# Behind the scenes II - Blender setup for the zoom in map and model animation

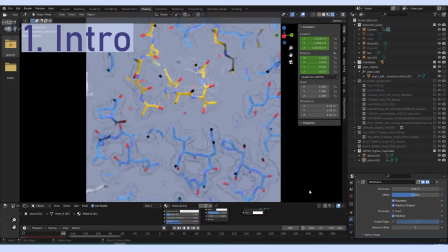0:08 Hi everyone! This is just a little behind the scenes of one of the scenes from my latest animation. And here we're gonna see a little bit of the background of how this scene was set up,
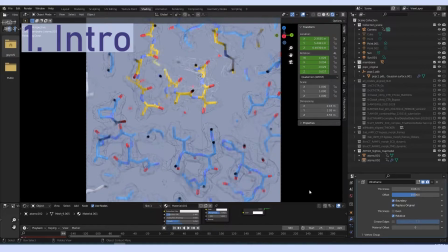0:23 and also what materials were used and so on. So just a little bit of background. So we just recently created this animation for our science paper and
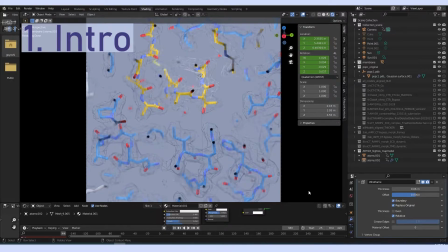0:36 here we present cryo-EM structures and in this video we're going to see a model and a map that was based on a cryo-EM map
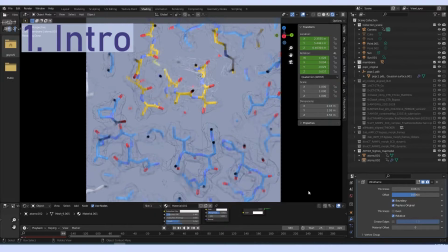0:50 that I loaded into ChimeraX and then exported as .gob files and then loaded into Blender. First of all I just wanted to show you a little bit
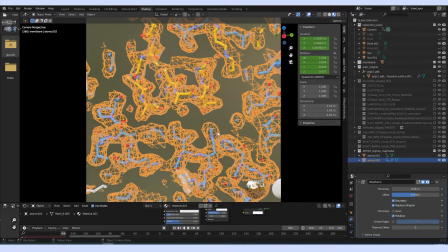1:03 about the surface that we used.
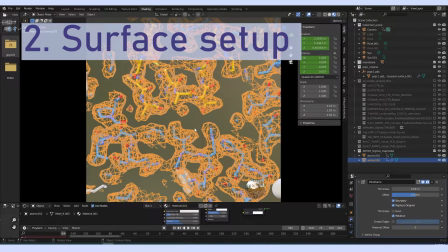1:08 So this is actually a wireframe modifier that I used here. If we turn this off briefly you will see that this is actually a map that's a solid map and this because if you export this even if you export it as a mesh
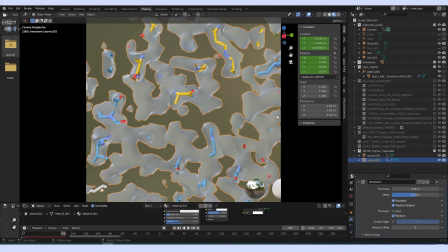1:27 it will appear solid as a solid map in Blender. So I used this wireframe modifier that you can find under the modifier tab and you have to
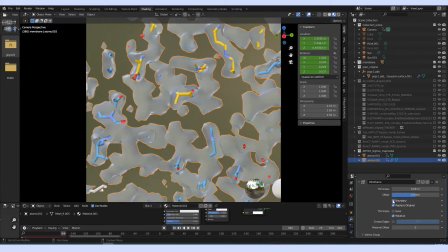1:40 play a little bit with these functions to actually get what you want to get from it.
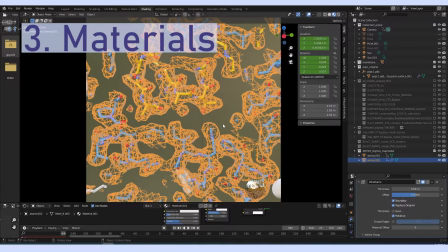1:49 So basically that's about it for the surface.
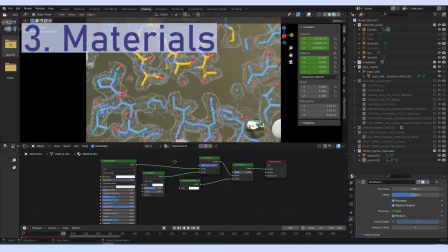1:55 As a material for the surface I wanted it to give a little bit of a glassy transparent look as well even for the mesh so I used some mixing
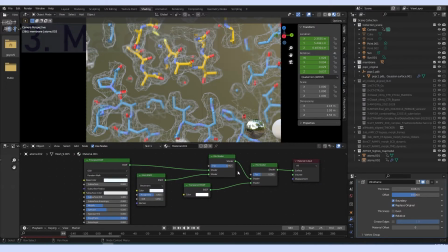2:07 shaders to mix glass and transparent materials and this is how you see like this cool glassy effect in the final render.
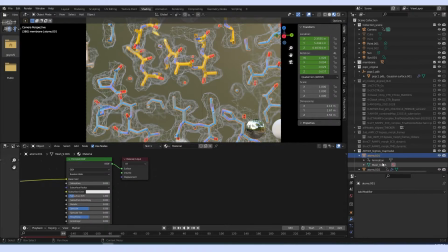2:20 The map is sorry the model is just a normal imported stick model import from blender and colored by vertex color
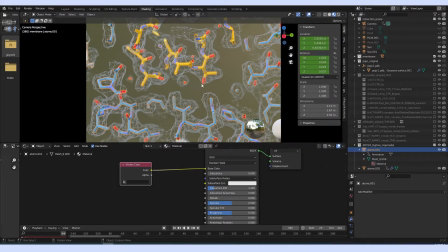2:30 so we can see the different coloring of the elements and another cool thing about this animation was the setup for
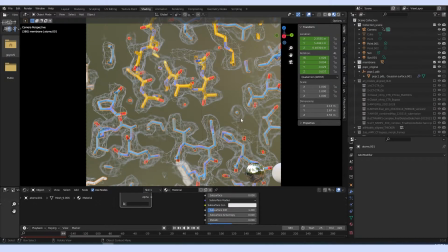2:42 the zooming in camera movement.
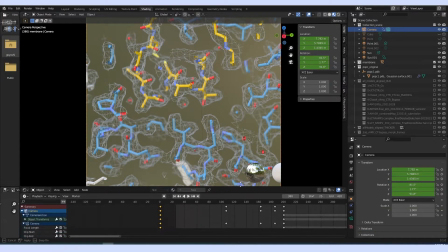2:48 So basically if we go to the animations timeline,
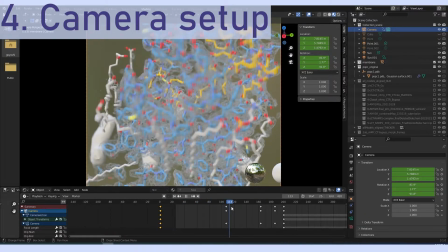2:55 we can see it zooming into the scene which is actually, if we select the camera,
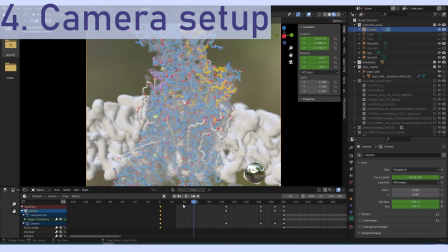3:03 which is actually both an animation of the camera camera location that you can see up here
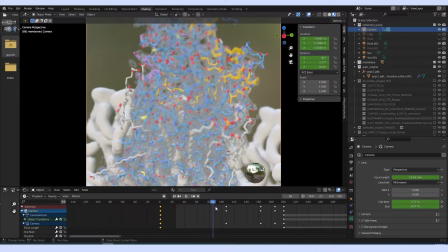3:10 which is basically uh just moving the x and z coordinates as well
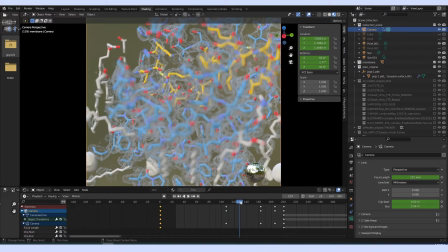3:18 as the focal length so we zoom and using the focal length as well and
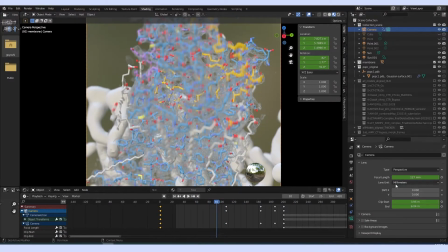3:24 another cool element that i wanted to share is the depth of field so obviously we want to have a bit of depth of field so the elements in the foreground are actually a bit blurry whereas when we zoom
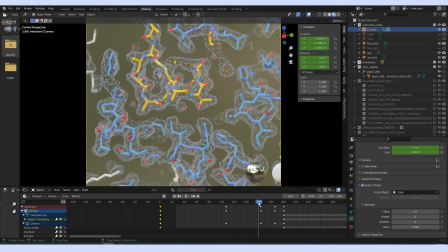3:40 in into the scene it looks quite crisp and the elements in the background are a bit more blurry so I use a cube
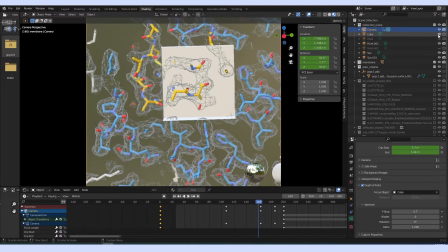3:50 to basically tell it where to focus on and then the other thing is the clipping.
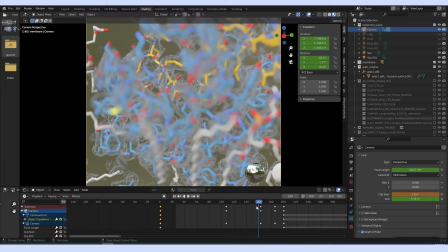4:01 So if we don't have any clipping and want to zoom into a scene we won't see much so it will be quite busy in the scene.